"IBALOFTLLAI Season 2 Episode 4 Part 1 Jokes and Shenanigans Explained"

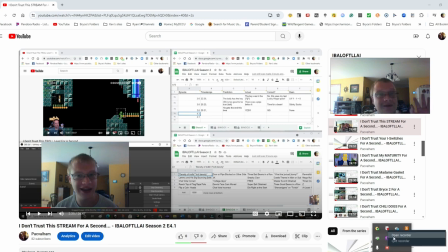[12:28]
But there's that and that noise in the background.
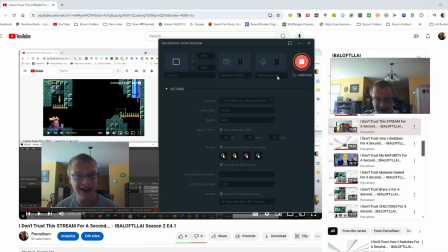[12:38]
I don't know if you can see this or not, but you can see Microsoft Blue. I realized I may have forgotten to set the microphone and then saw. So I stopped the recording, made a new one, but of course made sure I set it correctly this time. Yeah.
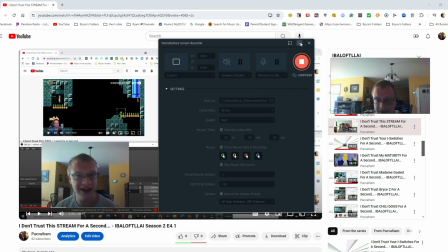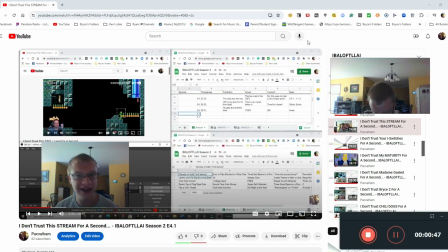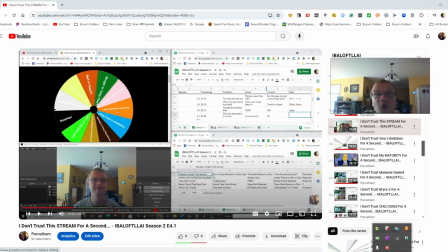[13:04] Wheel above.
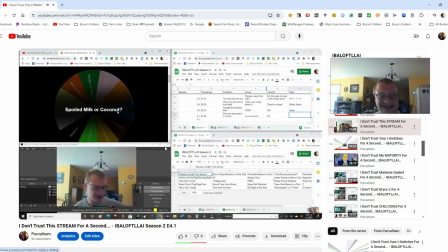[13:11] Oh, look at that. And then I don't need the wheel anymore.
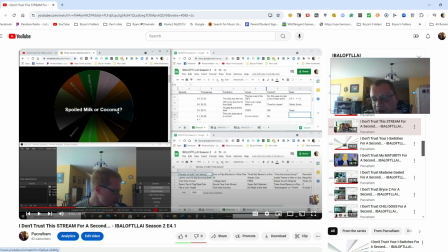[13:19]
I put my face cam below the wheel in the little preview window in Open Broadcaster software. I looked up to pretend to see the wheel spinning.
Or
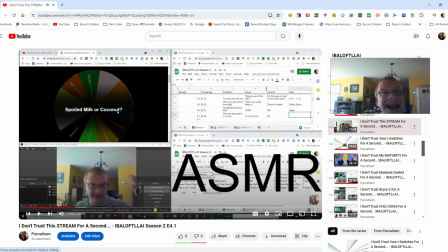[13:35] ASMR.
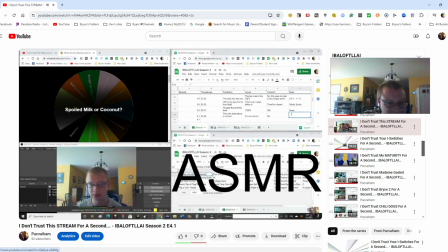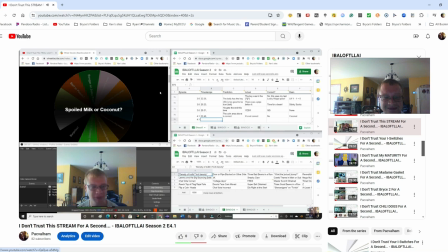[13:56] Don't like coconut.
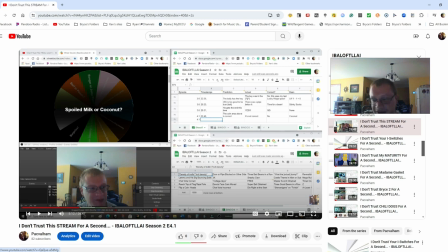[13:59]
ASMR is autonomous sensory meridian response, which is a tingling sensation that can be caused by increasing the volume on quiet sounds.
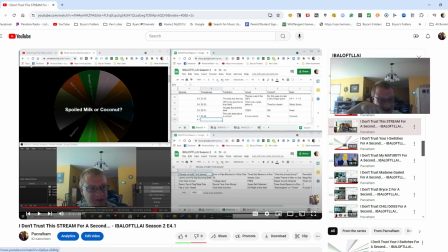[14:14]
Okay. I shouldn't read this like this, even though I did. You know what? Editor B has a little bit of work to do here. I'm gonna restart this.
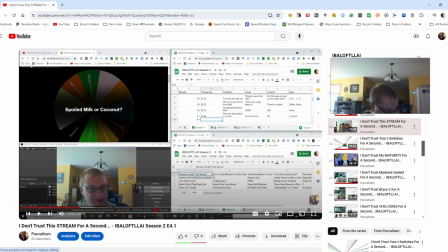[14:27]
ASMR is autonomous sensory meridian response, which is a tingling sensation that can be caused by increasing the volume on quiet sounds. For example, I typed on the keyboard, clicked with the mouse, and made mouth noises while eating the bean. Normally, these sounds are quiet,
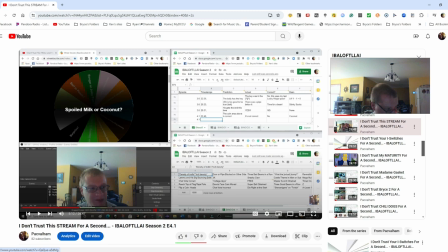[14:44]
but Editor Me decided to induce ASMR by increasing the volume and the EQ to make them much louder than they normally are. Editor Me clarified what I was doing by putting the text ASMR in big letters on the screen, and it happened to be in front of the bingo board.
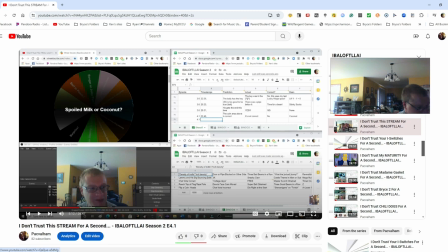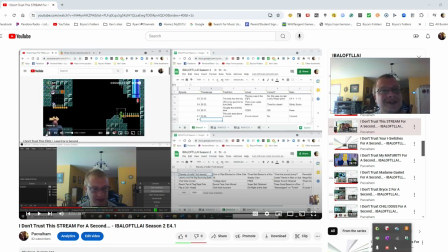[15:15]
Oh, by the way, ASMR videos are best experienced with headphones. So that you can really hear those quiet sounds.
Okay. Great start. Well, we're off to a great
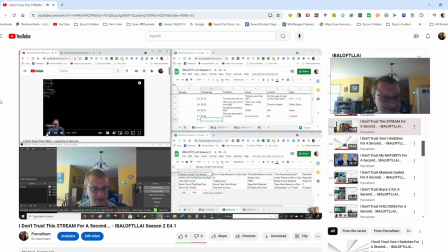[15:35] start. We're off to an excellent start. And so am I.
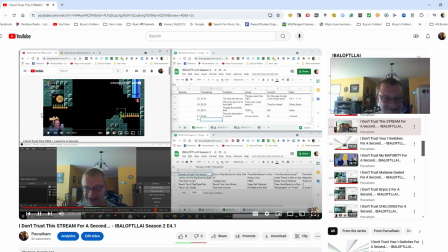[15:43] Just as much.
I think Dave said that Ooh.
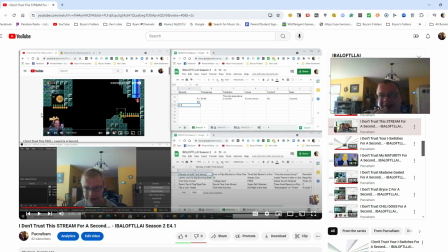[15:55]
Got a notification for Everybody Loves Raymond, and it blocked some of the text, so I scrolled down, but the notification went away before I could let you have a good look at it, but anyway, I think Dave said that sarcastically, because not long after he started, he put Toad in a predicament.
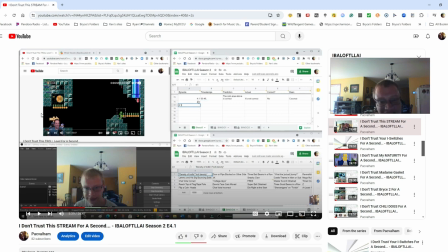[16:11]
There is no way for Toad to get out, so that Boo has to take care of him. I sarcastically said, so am I, because I also incorrectly predicted that the area with the 50 coin above was correct, and I ate a jelly bean with a flavor that I didn't like. That was the first prediction of this episode.
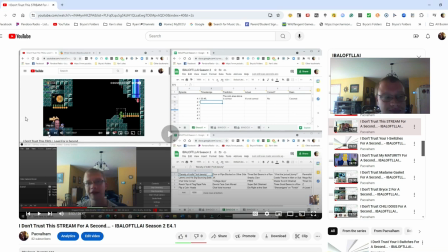[16:33] Throwback.
This is the first throwback edition.